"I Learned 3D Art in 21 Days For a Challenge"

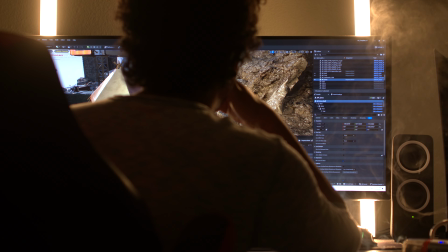12:35 Utilizing everything I've learned in the past few weeks, this is what I built so far. The new story I went for was fantasy versus sci-fi.
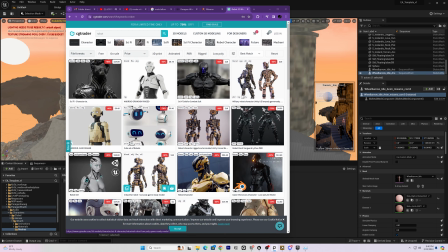12:41 In a world full of floating islands, a robot army comes in and occupies the people.
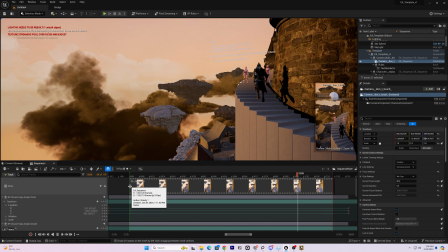12:46 This definitely felt more clear to me. The staircase led up to the castle that was occupied by robots, and the main character walking up the staircase was a rebel knight.
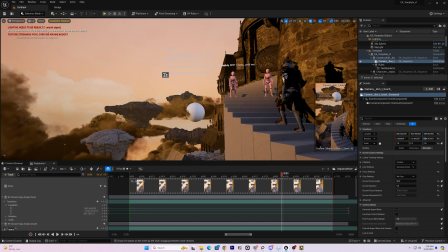12:54 I was planning on making the big sphere in the background a robotic eye to make the scene more menacing.
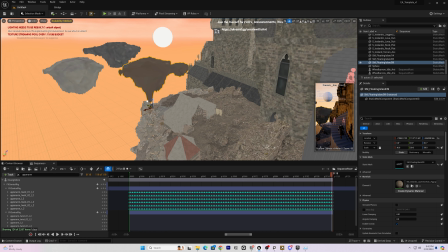12:59 I used Megascan assets for the ground below, the same floating island pack for the islands in the background, and the Dark Fantasy Castle pack from Cargo for the castle.
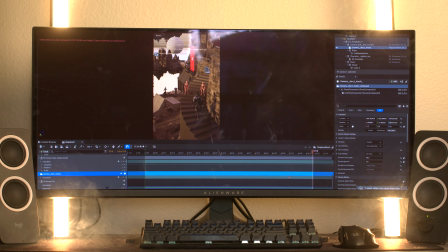13:07 As I continued, I felt more and more that this was the right direction.
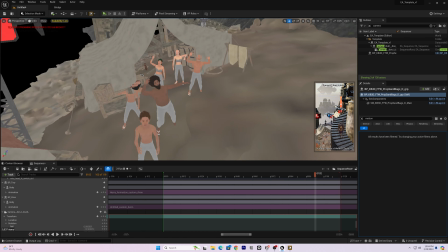13:14 Once I had a good layout for the scene, I added the mocap data to the metahumans, which worked out very well even though it was for the original idea.
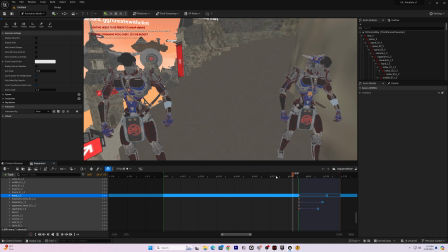13:22 I added in some cool samurai robots I found and animated these poses. I also added the robotic eye.
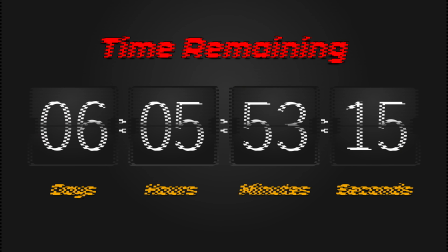13:28 We were 6 days away from the deadline and things were looking good. Every free time I had was put towards this project.
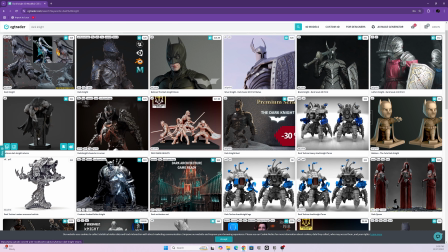13:35 So the next step was to add in the main character. It took a minute to try and find the perfect Dark Knight character.
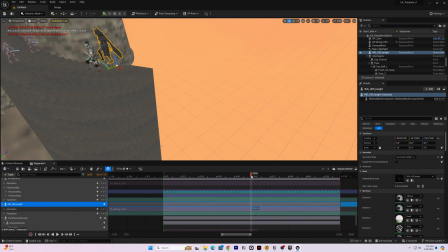13:40 I finally found one and easily retargeted him to the template mannequin. At first everything worked, then this happens.
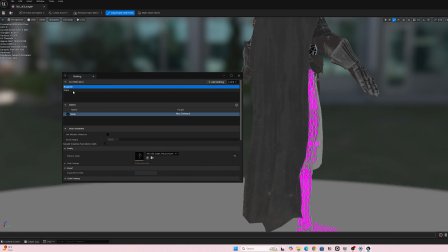13:48 I tried messing with the cloth simulation, re-downloading the asset, nothing worked.
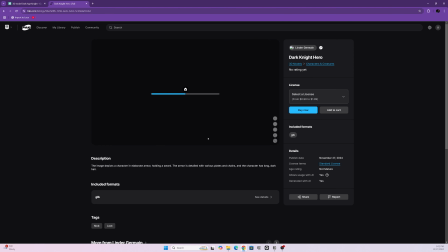13:52 I was 5 days away and I decided just to bite the bullet. I spent money on another asset and luckily this one worked perfectly.
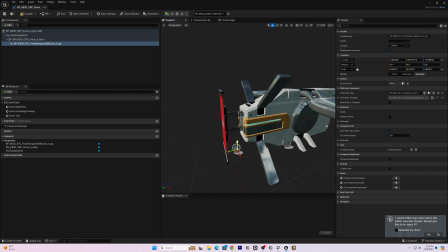14:00 The next day I decided to add some drones trying to block the main character's path. I thought this would further add to the story.
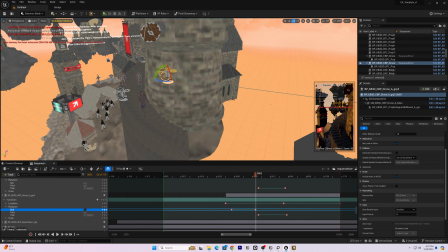14:06 I have to say, animating these drones were some of the most fun I had during the challenge. I tried Embergen, but gave up when I couldn't figure out how to import it.
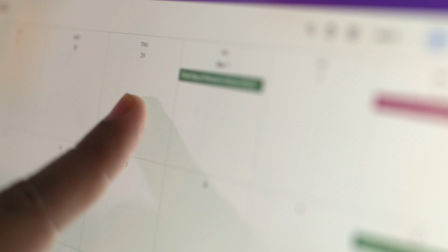14:14 I also tried to add a waterfall, but also gave that up too. The deadline was approaching, so I really had to pick and choose what I wanted to work on.
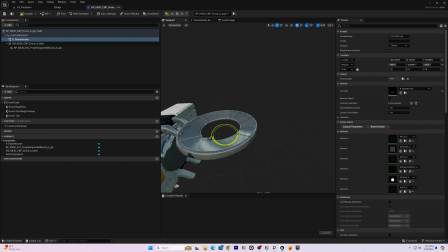14:22 I decided to work on the thrusters for the drones. I used a thruster from a VFX pack I got from Unreal Marketplace.
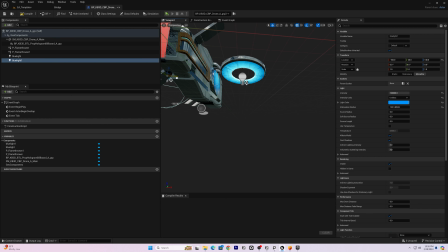14:28 I didn't like the fire part of the thruster, so I decided just to remove it and just keep the heat distortion.
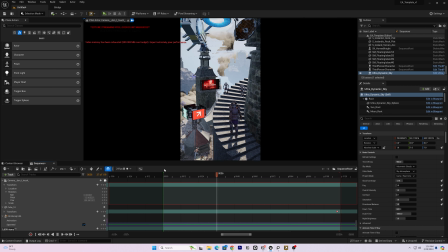14:33 At this point, I think I created 80% of the scene. Now it was time to dial in the lighting and add the details.
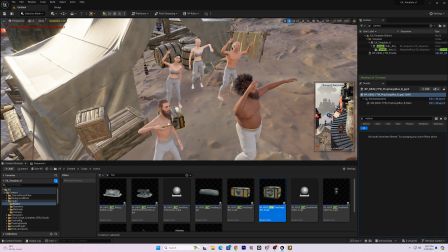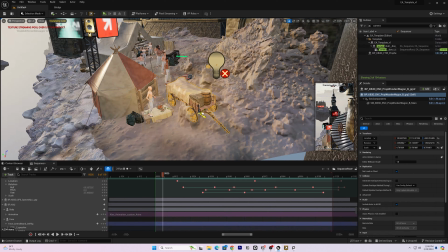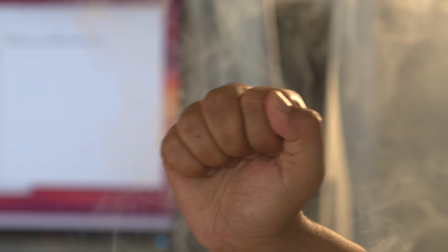14:51 You could probably tell my favorite type of lighting is backlighting.
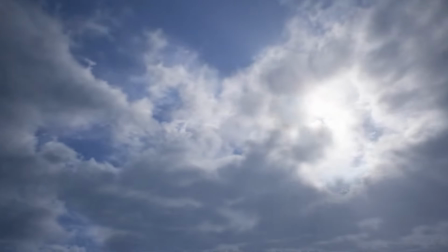14:55 I decided to empty my bank account and buy ultra dynamic sky and a background bird system, which will help the scene a ton.
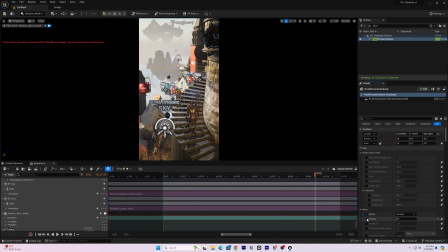15:02 Then I did something I should have done a while ago. I added a post-process volume. This was where I could add motion blur, lens flares, chromatic aberration, and everything else.
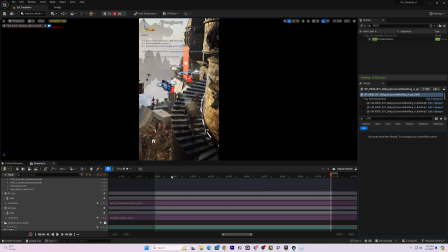15:12 When it comes to making this look cinematic, this was probably the most important step.
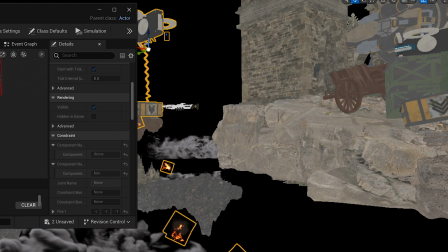15:16 Also tried adding a cargo drone that carried cargo through a rope, but I didn't have much success with that.
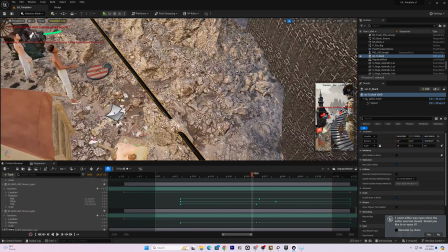15:21 So I just created a regular cargo drone. Then, for even more detail, I added cables throughout the scene to give the castle more of an occupied look.
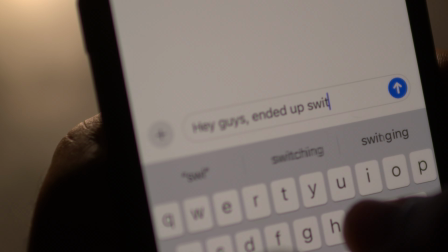15:29 After finalizing the scene, I decided to get some feedback from my friends again. I took most of the important notes that my friends gave me and ran with it.
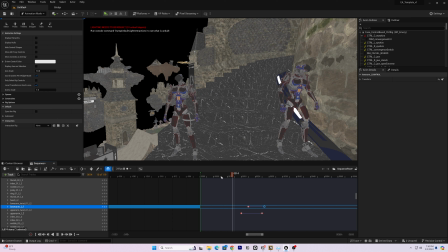15:37 I changed the materials of the drone and replaced the signs with weapons instead. I added swords to the samurai robots, then even added a stomp animation from them.
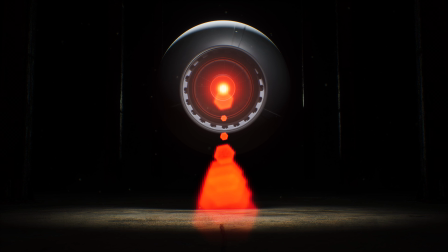15:45 I decided to get rid of the eye, it just looked fake to me. I tried adding god rays, but I couldn't figure that out.
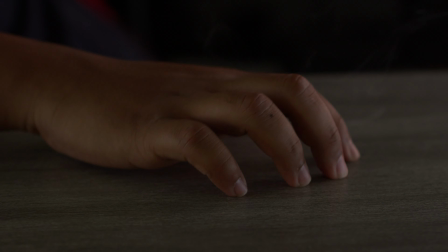15:52 Then I tried adding lasers to the drones, but again, couldn't figure it out. I only had 2 days left, so I couldn't waste any more time.
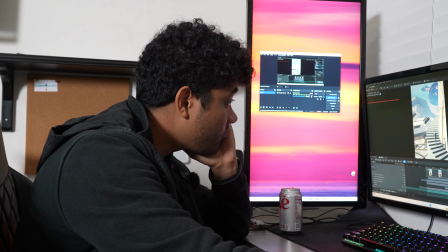15:59 I really wish I had this idea at the beginning of the challenge, but there's nothing I can do about it at this point.
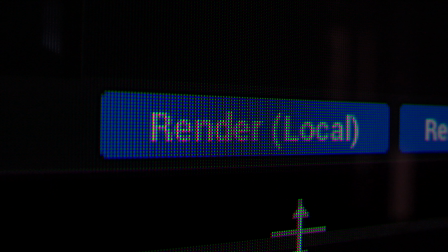16:05 I just had to render the damn thing.
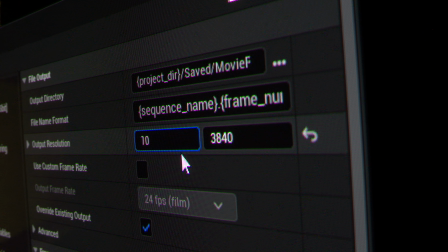16:10 2 days left and the scene won't render. Nothing worked. I kept trying over and over again with different settings.
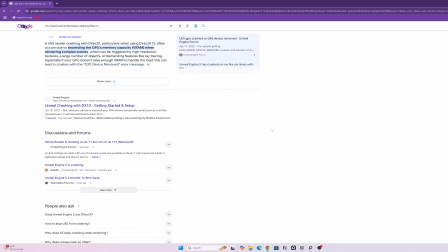16:16 The scene kept failing. I learned that it was DirectX 12 that was failing, which sucked because I really wanted to render with path tracing.
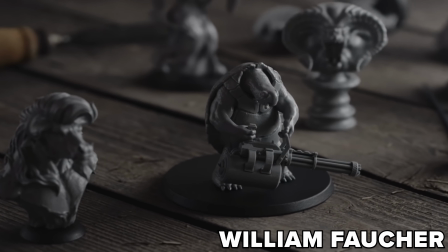16:24 Probably for the better. I didn't know this at the time, but path tracing significantly increased the render time.
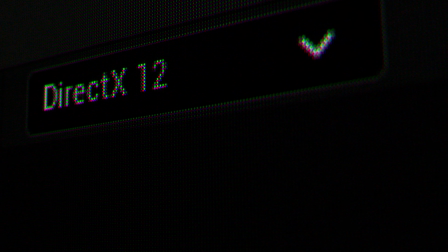16:29 Anyway, it didn't matter. I had to continue rendering. I went into the settings and changed it to DirectX 11.
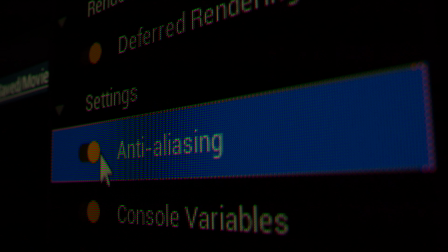16:35 This time it worked. Sometimes. I decided to render with no anti-aliasing for testing.
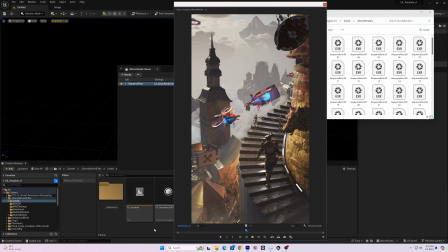16:40 Some worked and some had failed.